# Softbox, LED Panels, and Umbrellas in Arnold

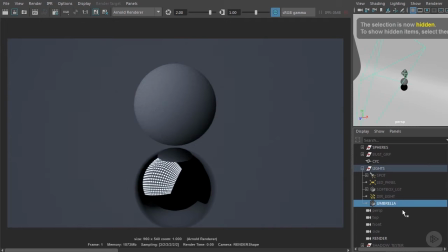(8:27)
Once again, it's an area light set up in the same place. We'll input an HDR of an umbrella into it.
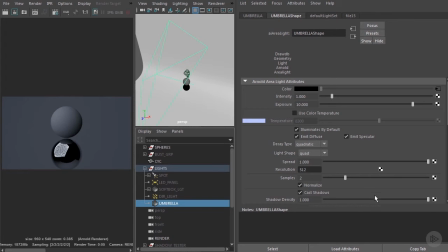(8:38)
One thing that's interesting to know is we want to keep the light shape to be quad. If we change this to disc shape, which does more accurately match an umbrella shape, it will not render with the texture attached. So we need to keep it as a quad. Let's render this.
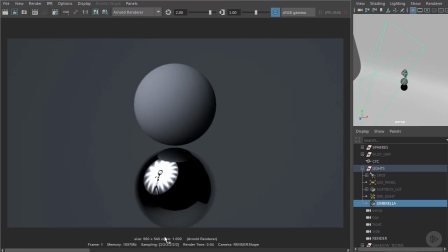(8:57)
And here we can see the umbrella reflection in the chrome ball.
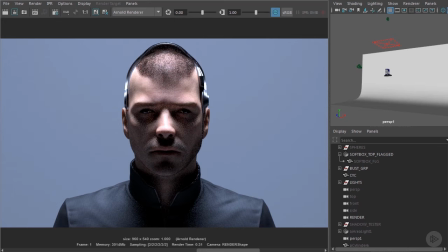(9:02)
One of the main tools I use when working with area style softbox lights is having drop-down flags built into the light. So let me show you how. So in this example, we've got a softbox directly above the subject. Now we can see the light is bouncing all off the site, and we're getting some upward diffuse bounce light from the floor.
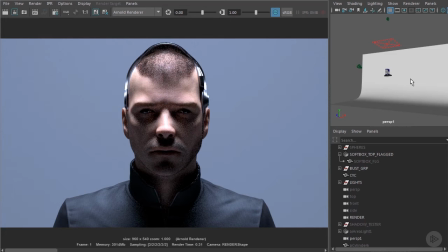(9:20)
We can see it lighting under his chin and nose. So what the flag will do, it'll help us to control this. Here's the light. Now I'm going to unhide this flag that I've attached earlier.
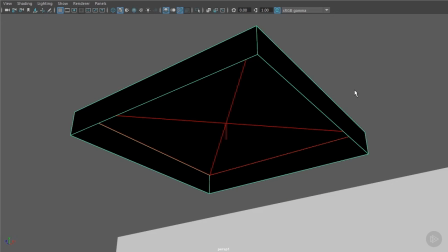(9:36)
It's got a Maya black constant shader attached.
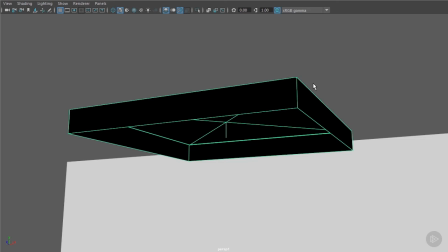(9:40)
The nice thing about this setup, it's very easy to adjust the length of the flag, and this is exactly the control we want to control the light spill.
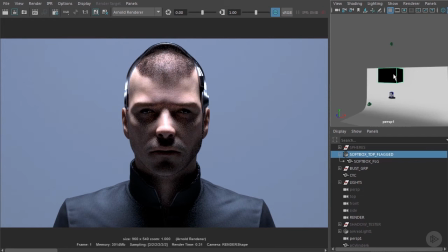(9:51)
Let's take a look at the render now. What we've done is I've brought the flag right down, so we're still getting the area light,
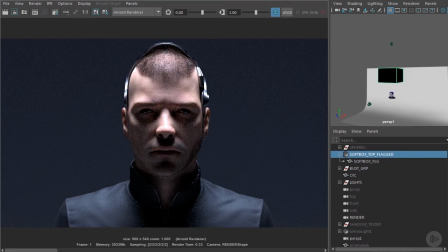(10:01)
By lowering this flag, we're blocking the softbox's light from spilling onto the rest of the psych where we don't want it. But we are getting a bright pool of light on the subject and on the floor where he's standing.
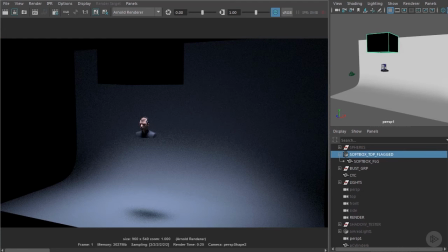(10:14)
We'll show this in a wide render. So as we can see, the light is now more focused on the floor and not lighting up the background quite so much.
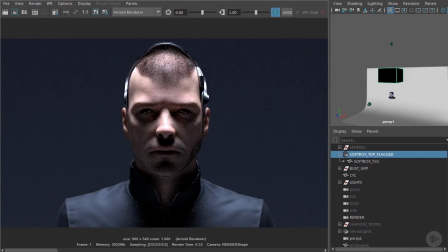(10:22)
This is a great tool to use when you're doing a scene where the light needs to interact with the environment.
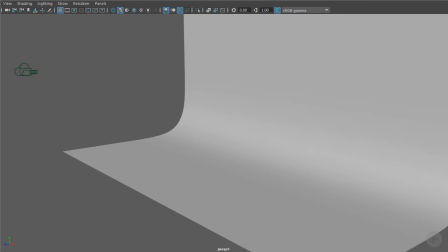(10:26)
Let me show you how I set up a softbox with the flags. So I'm going to create an Arnold area light.
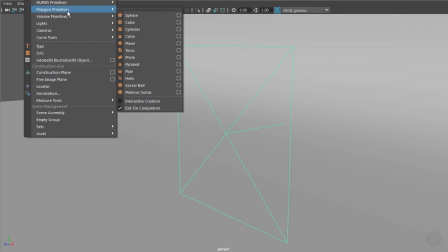(10:35)
Next up, I'm going to create a poly cube.
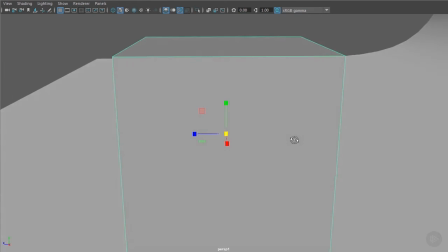(10:40)
I'm going to scale that up so it just covers the area light.
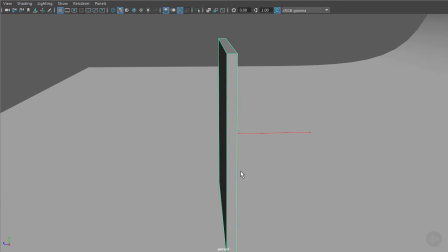(10:52)
And as an initial setting, I like to have it quite thin.
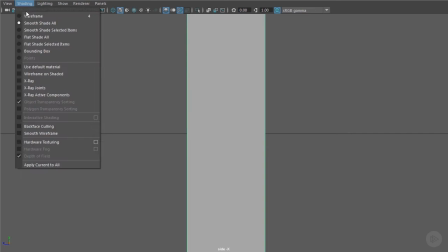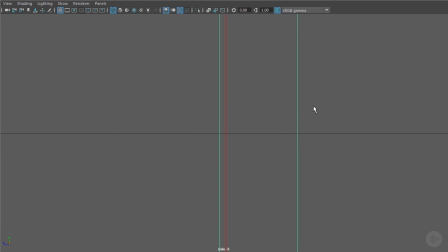(11:02)
Now I'm going to move it forward so when I scale the area light, the flag is extending out of the front and not the back.
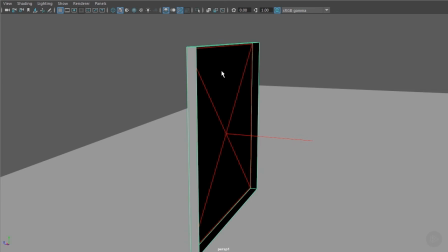(11:13)
And now I'm going to delete the front face of the polycube. Next up, I'm going to attach a Maya constant shader. I'm going to use this just as black backing. I'm going to name that now.
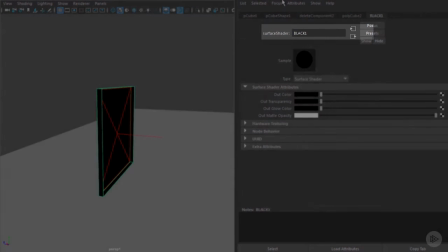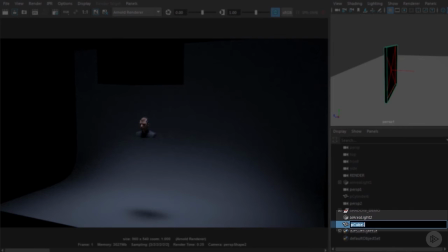(11:32)
Okay, now I'm going to name the flag.
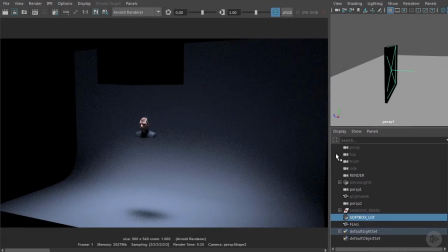(11:39)
And the area light, I'm going to call this softbox. Now I'm going to place the flag under the softbox.
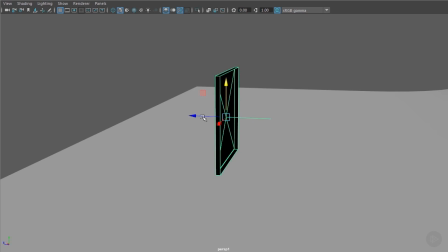(11:54)
And here we have the softbox with the flag control.
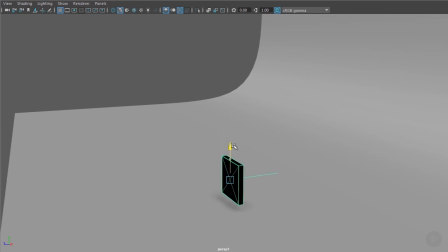(12:04)
Let's do a quick interactive render and we can see how it's working.
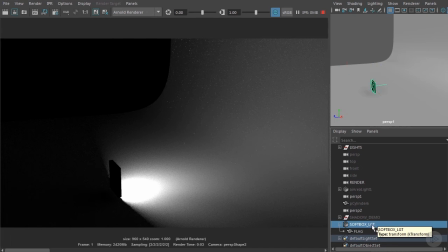(12:13)
We can see the softbox light is spilling out over the whole scene. And now we want to control it a bit.
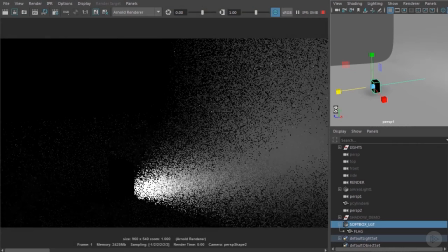(12:18)
So what we'll do is we extend the flag forward and it gives us the effect of shaping the light fall off.
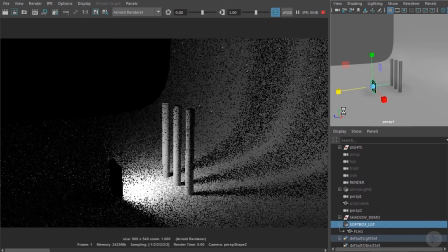(12:29)
Now when I adjust the flag, these shadows remain the same.